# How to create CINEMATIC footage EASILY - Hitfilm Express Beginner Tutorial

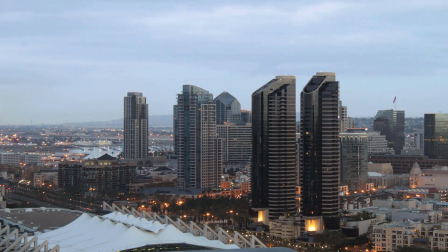[0:00]
You've got no experience with colour grading, but you want to make your footage look super cinematic?
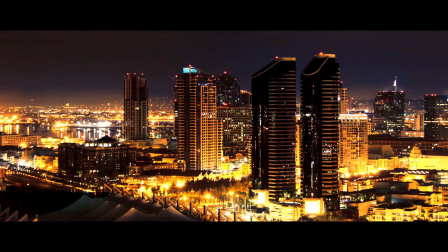[0:05]
Today, I'm going to show you how to make your footage look really cinematic really easily in HitFilm. Today's video tutorial is going to be rated 2 stars out of 5 on the difficulty scale.
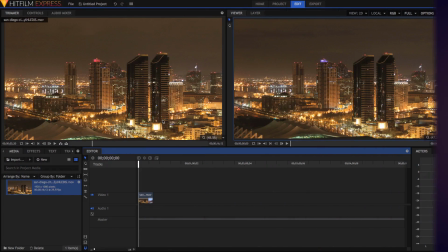[0:18]
You won't need to have any colour grading experience at all, but you will need to know how HitFilm works.
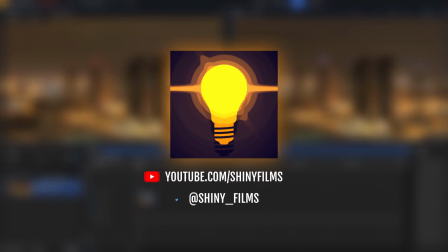[0:24]
Also, before we start this video, make sure to subscribe to my channel if you want more HitFilm and video editing tutorials like this one, and be sure to check out my Twitter at shiny underscore films for more constant updates than I can give on YouTube.
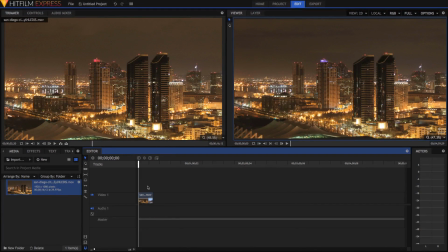[0:36]
There are many things I'm going to show you in today's video, but the first thing that we're going to do is to add contrast.
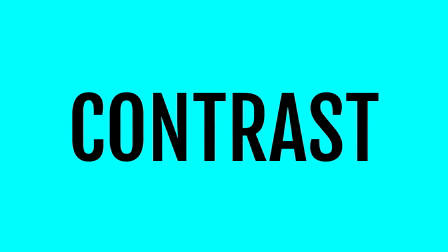[0:42]
A general rule, I mean there are lots of different styles and things you can go for when color grading your footage,
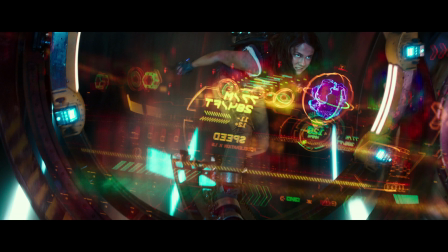[0:48]
but a general rule, if you make something look really contrasty, then it'll look really nice and cinematic.
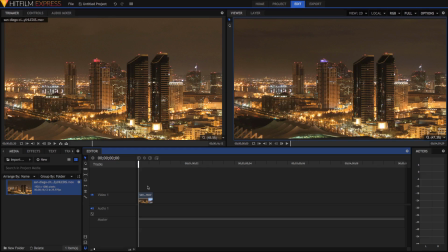[0:53]
You don't want to go too far, but you do want to have a nice level of contrast. The way we're going to have contrast added in our clip here is to just go to the effects panel and just search up for the brightness and contrast effect. And we can just drag that straight in our video.
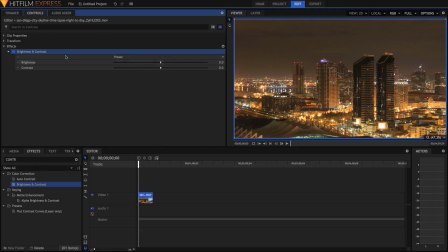[1:08]
We'll move over into the controls tab up here and opening up the brightness and contrast effect we can just lift the slider to increase our contrast. I'm also going to increase the brightness a little bit and adjust the contrast. Now, we don't want to go too overboard.
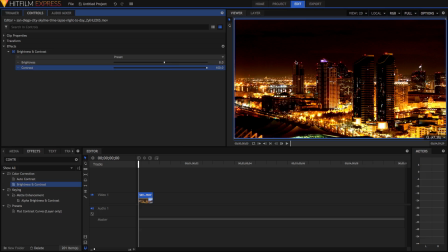[1:24]
For example, this is very overboard, and it doesn't look very cinematic.
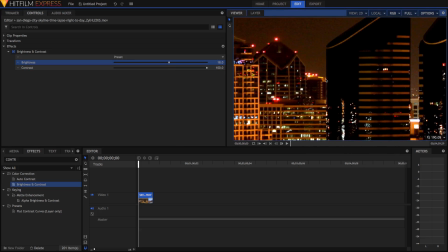[1:28]
The reason for this is that we've got a lot of really just completely black stuff, and a lot of completely white stuff that's just completely blown out.
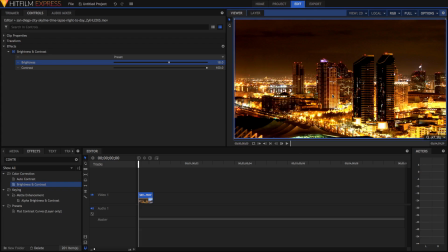[1:36]
And we don't want to have too much of this stuff, because that kind of looks less cinematic, and you kind of lose detail, and it doesn't look very nice. It's just not very pleasing to the eye. It's a little bit too full on.
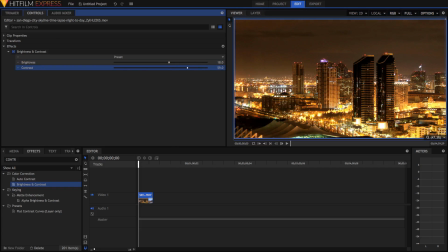[1:45]
So just drag the contrast slider a little bit down until you find somewhere that's not too bad. You don't want to have things too bright or too dark either, so you can use the brightness slider to adjust that as well.
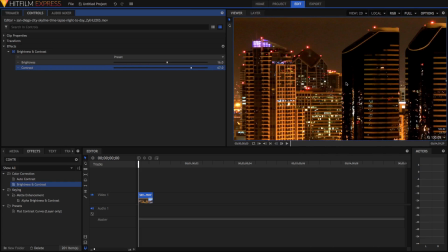[1:59]
And I think that's a pretty good mark. We've got some complete black stuff here, but I think that's okay.
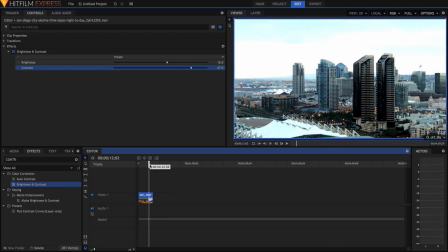[2:07]
I'm just going to also quickly scrub through my footage to make sure that it's not too contrasty or too bright or anything in other parts of the video.
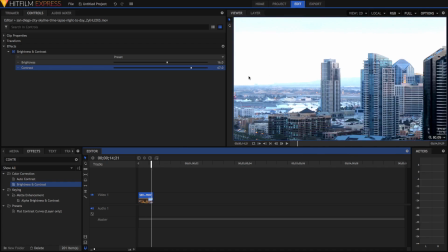[2:14]
I think the sky is very complete white over here but I think that's fine because the other parts are really
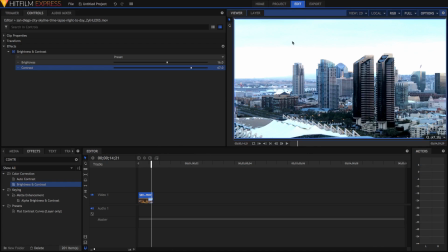[2:21]
nicely exposed and it's still nice and contrasty so I think that's somewhat acceptable in this case.
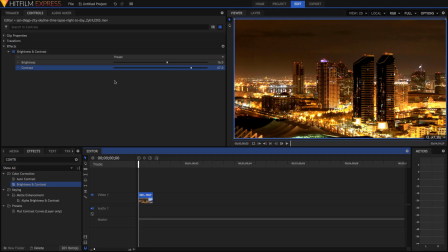[2:28]
So we've got our contrast, our main contrast done. This is our luminance contrast where we're pretty much just making everything that's you know darker darker and everything that's brighter brighter.
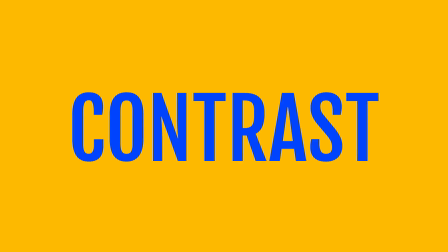[2:37]
But another way to add contrast is with colours and the way we can do that is by adding opposite colors to different luminance values
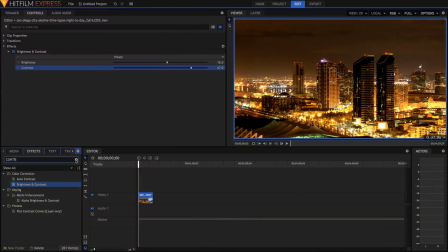[2:44]
and what I mean by that is well let me show you we can just search up here for the color balance effect there are tons of different way to add color contrast but I found that the color balance effect is really just the easiest and the simplest to understand of all
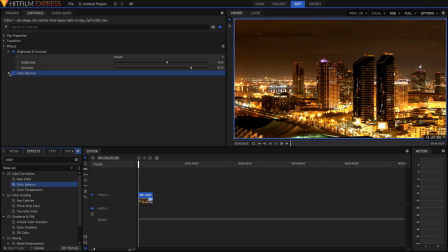[2:59]
the effects down there so once you've dragged onto your footage just to open it up you'll notice we have three things we We have shadows, mid-tones, and highlights. So we've got three sections here, and each of them has a red balance, a green balance, and a blue balance.
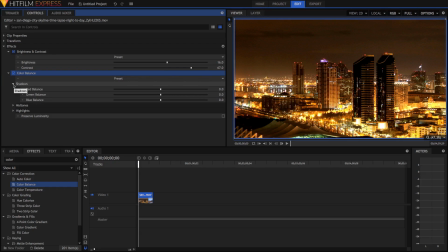[3:16]
And we can use those sliders to adjust the color in each of these different luminance values. So you'll notice that if we grab the shadows, and we just say increase the blue, then everything that was dark is now really blue.
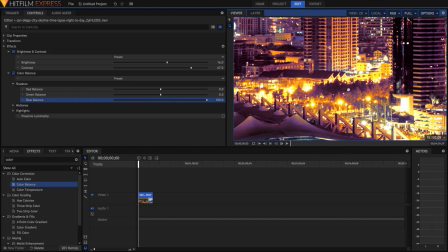[3:32]
You can see all this yellow highlights here, all the lights in the city are still, you know, their original color.
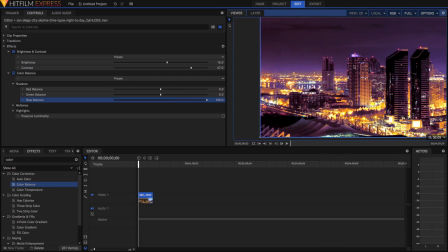[3:38]
But all the dark stuff here in the sky and some of the buildings in here in the shadow, it's all really blue.
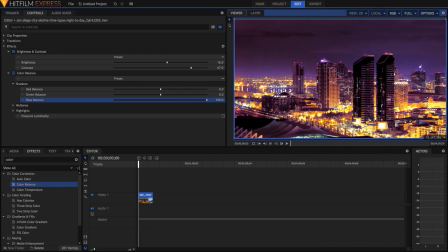[3:45]
And already we're actually kind of starting to see some nice contrast with the yellow. But I'm just going to drag this down and we're going to have a little bit of a further adjustment. In the shadows here, I'm going to remove red and also remove a little bit of green.
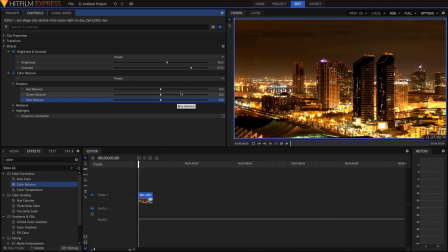[4:01]
And this will essentially be the same as adding blue, except it'll make it a little bit darker and also remove a little bit more red in contrast to green.
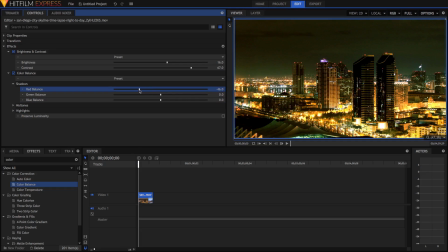[4:10]
So I'm just going to go, I'm actually going to go quite heavy on this shot. I'm going to go negative 44, really just change the color of this clip. And also remove a little bit of the green because you'll notice here the sky looks really unnaturally green. But if we just lower the green, it looks more blue and more dark,
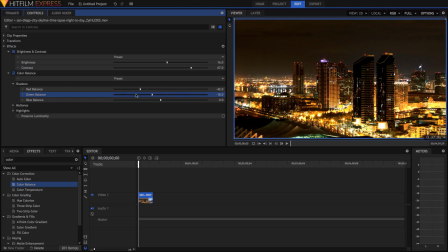[4:28]
more sinister. and it just looks more natural but also really nice and cinematic and you'll notice if we turn on and off the effect the sky has become darker and more contrasty but also you know it's got less yellow you notice here everything has a kind of yellow haze to it if we check
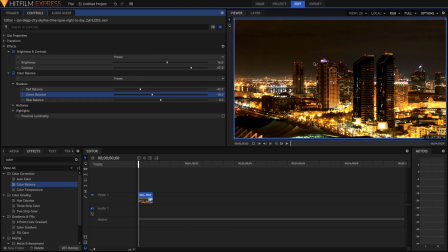[4:45]
the color balance you'll notice it's more blue now and it looks really nice and contrasty with a more modern feel you can also increase the blue if you want but i'm just going to increase the blue a little bit and remove a little bit more here and then in the highlights
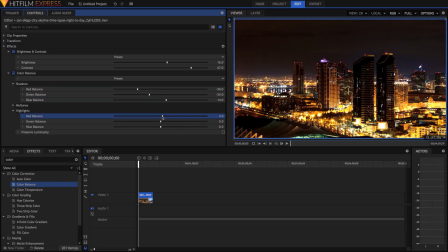[5:01]
I'm going to add some red just to pretty much reverse what I did here add some green and remove some blue I think I'll do that in the mid-tones as well because it's quite a dark clip and a lot of the stuff that would usually be in the highlights is actually in the mid-tones here so I'm just going to do some of that as well
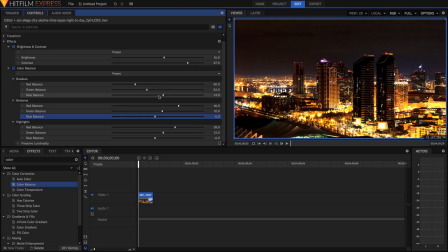[5:22]
increase this here and already we have a super contrasty clip you'll notice now that not only the colors it looks like the actual clip has changed luminosity as well if you want to you can click preserve luminosity and you see because we've removed a lot of red and removed a lot of green
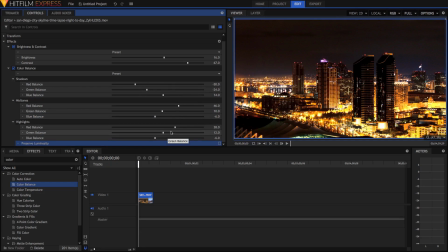[5:39]
in the shadows it's actually darkened the image and because we've added a red here and added green here it's kind of bright in the image and that's added contrast and if you didn't want that much contrast that much luminous contrast you can just hit preserve luminosity and it'll just make those color adjustments
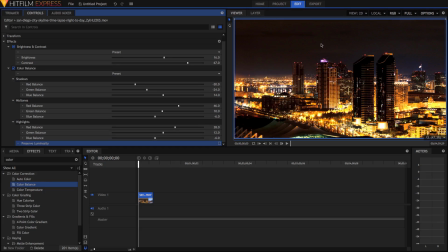[5:56]
but I kind of like this really dark sky it's really nice and moody so I'm just going to keep it like this
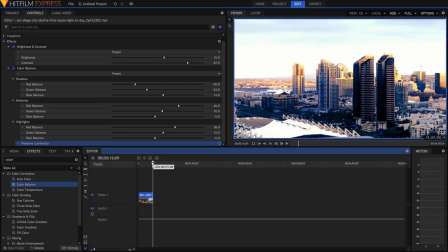[6:04]
actually and I'm just going to move over into here just to make all show all the rest of the clip looks good and you can see it's it's a little bit
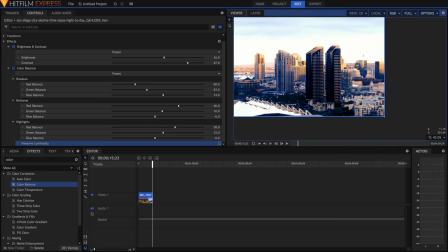[6:11]
unnaturally blue here but actually kind of like that because the way that the time-lapse works,
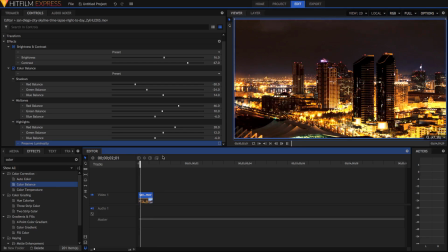[6:18]
it kind of slowly goes from this night scene into the day scene and I think that the way that the blue comes in,
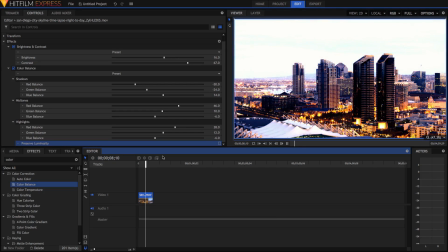[6:24]
it's just got a really nice colour cast and so I think I really like the way that the grade on this clip is going.
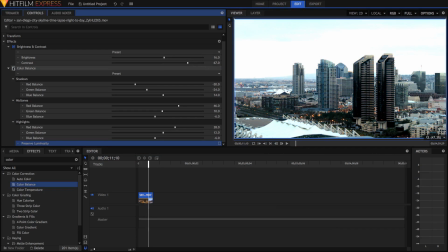[6:31]
If we check the colour balance you can see it's a ton more colour contrast and it just looks more visually appealing and looks more like a film. And so once we've got these two methods of contrast done there's of course a ton of different effects in color correction and color grading
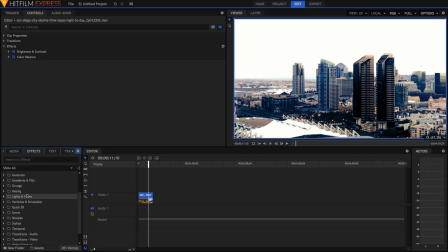[6:48]
if you want to you can add some lights and flares light flares for you know if you've got a cinematic bright spot in your in your footage but the next step that we're going to do is actually very optional we're going to add some grain and grain of course is very optional because if you want a super modern look
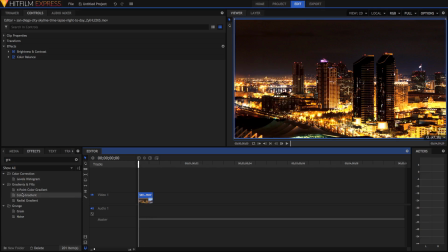[7:04]
then you might not want grain because grain can give it you know a kind of old filmic look but sometimes you want
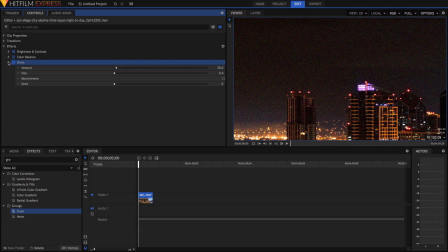[7:13]
that and in a lot of cases you'll want that so as we notice here we add some grain it's uh it looks okay at the moment
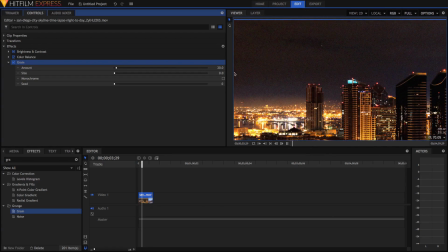[7:20]
but it's a little bit ugly create some really weird color stuff in the sky and so what i'm going to do is just going to hit monochrome
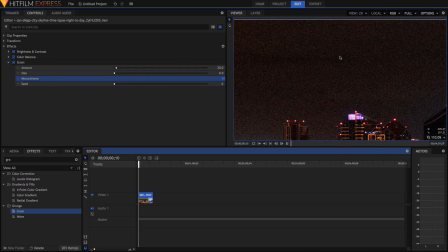[7:27]
and that'll make it more of a it's going to be a kind of prettier grain still i think that's pretty nice
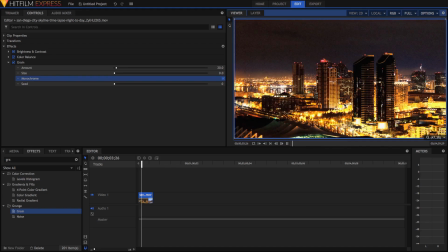[7:35]
and of course this is totally optional it's actually like you know reduce the quality of our video a little bit,
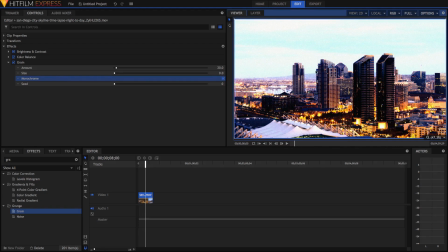[7:40]
but that's just an artistic, stylish thing that you can add to your video if you want it to feel a little bit more like old school film.
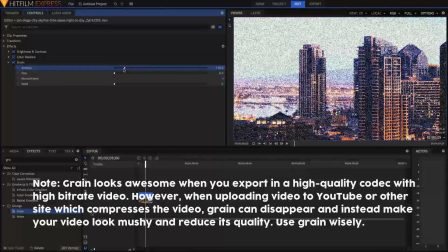[7:48]
And of course you can adjust the amount of grain with this amount slider, but I think that the 20 is perfectly enough,
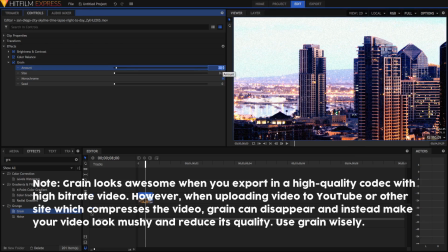[7:54]
in fact it's quite strong, so if you want to you can maybe lower it to something like 15 or 10,
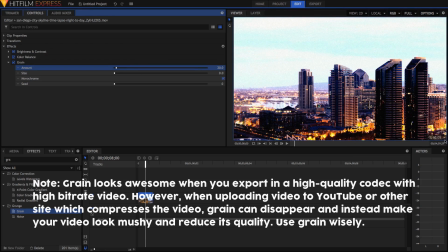[8:00]
again this is all totally optional, if you want a more modern look you can definitely go, and you probably should go, without the grain.
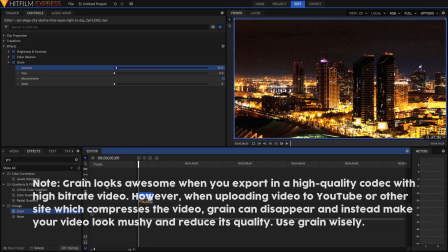[8:07]
and the final step to all of this is to add a letterbox.
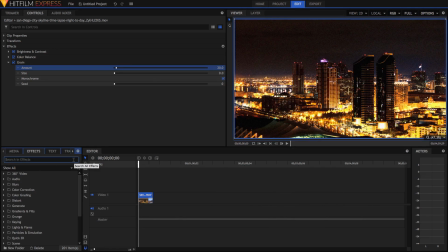[8:11]
A letterbox is black bars around the sides of the image and the reason to add letterboxes is to change the aspect ratio of our video.